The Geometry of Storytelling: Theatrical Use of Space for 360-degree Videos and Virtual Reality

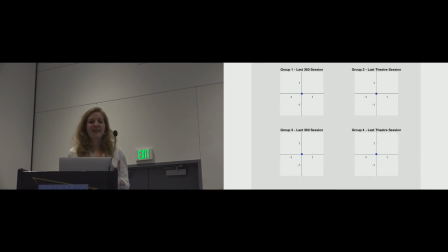498s
so hopefully that gives you a sense of how different the stagings were
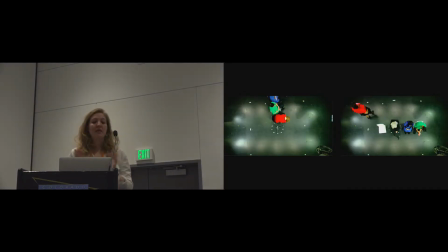503s
of particular interest i think to people who make 360 no matter what condition the theatre practitioners began in, they immediately addressed the problem of the dead space in the centre that was either the viewer or the camera. So they had in-depth discussions about how to do this and they played around with various solutions.
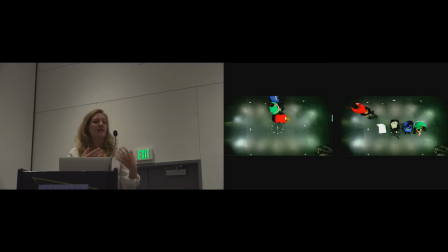518s
But in the end, two groups settled on the idea that the centre space was an inanimate object or a ghost and two settled on the idea that the viewer was in fact another character, another employee waiting to find out if they were the one being fired.
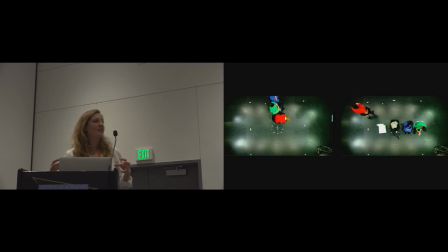532s
And you can see that they physically spatialised this by aligning the chairs around that centre point. to make the viewer physically a part of the action. The other thing that all of the groups did was to add symbolic meanings to the space.
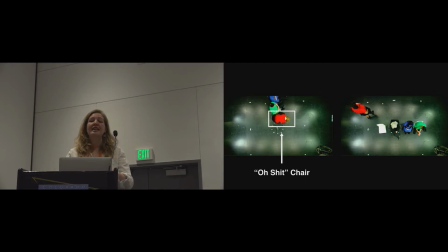545s
So when each character thinks they're going to be fired, there was a recurring line of oh shit, at which point they went to sit down on a chair. So two of the groups, and this wasn't in the script, this was spontaneous, and two of the groups actually referred to the chair as the oh shit chair.
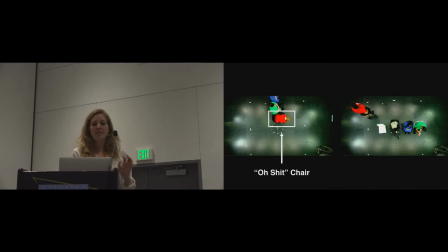561s
And one group had sort of an oh shit corner, which is where they went when they found out that they were going to be fired. In terms of the way they spatialized narrative themes,
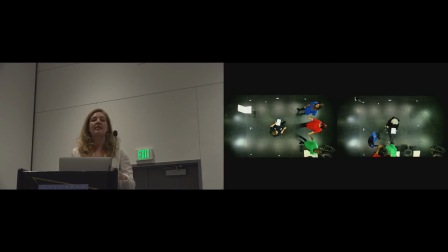573s
the most striking similarity across all of the groups was the way they expressed the togetherness at the end of the scene. So all four groups used physical contact between the characters. Here are two groups that used hand-holding or touching,
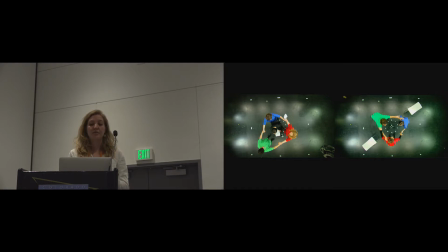588s
and here are two groups that used a huddle around the middle. and you can also see this in the data.
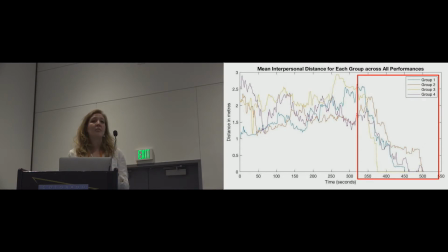596s
So all of the groups on average dropped their mean interpersonal distance at the end of the scene where they come together as a team and this suggests that some of proxemics might be applying to the way narrative is being spatialized.
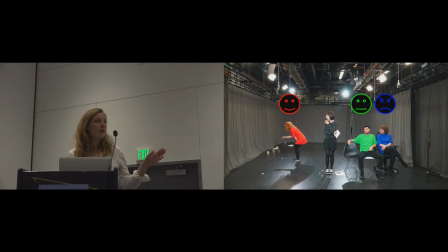609s
Earlier I mentioned characters with different levels of empathy. We found that the most empathetic character was significantly closer to the center, to the viewer, than the other characters and we also found that the characters who were most at odds, so the blue and the red character, had significantly greater interpersonal distances than the other characters. When they transitioned between 360 degree and theater, we did find some differences because they were reviewing on the headset and able to make some decisions on that.
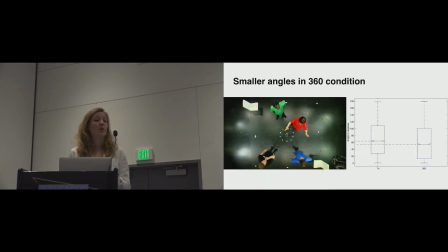638s
There were significantly smaller angles in 360, and the reason for this is the headset that they were reviewing the footage on had a field of view of about 96 degrees, so much smaller. So in order to make scenes with two or three people visible, they needed to cluster much closer together.
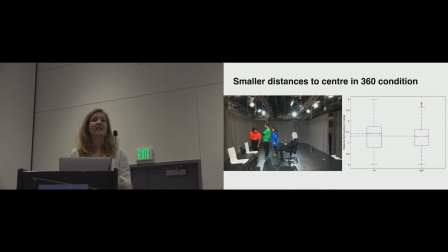657s
We also found smaller distances to center in the 360 condition. And the actors and directors explained this through the physical presence of someone in the swivel chair. So again, this is connected to proxemics, but they didn't want to invade the personal space of a physical person in the middle, but they were much more comfortable coming right up close with the camera.
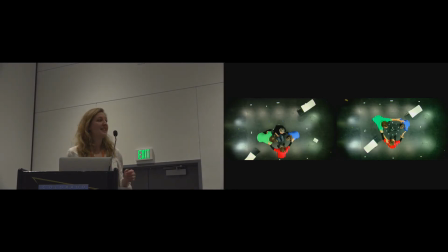677s
we were very lucky in that the final group that took part in the study did 360 were host for theater and then specifically requested to have another 360 shoot because they wanted to see what would happen so we have a direct comparison and we know exactly what they did when they adapted that
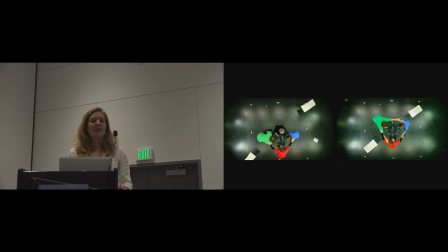693s
footage this was not part of the experimental design but a great bonus so you can see that when they moved to 360 they huddled around the camera rather than including it and they also moved the chairs closer to squeeze the action together.
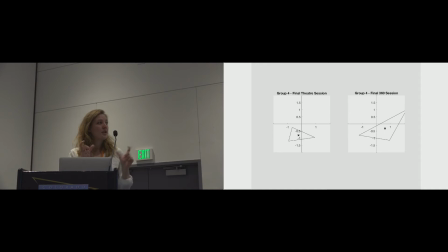707s
So this is an animation that shows you how they moved in both of those conditions. So the 360 condition has tighter spatial formations but you can also see that there is there is a system.
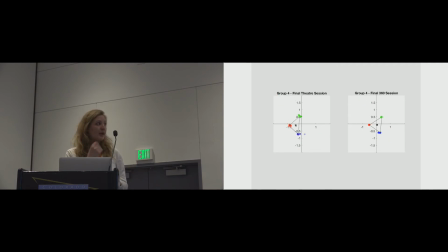721s
They plan this. They're using very similar formations in both except for at the end there where they huddle separately.
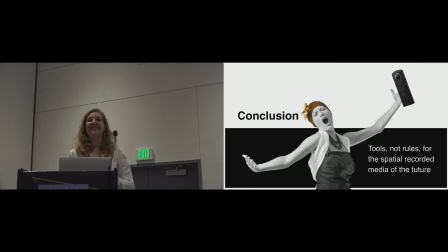729s
Right so hopefully I've persuaded you that there is method to the madness of theatre practice.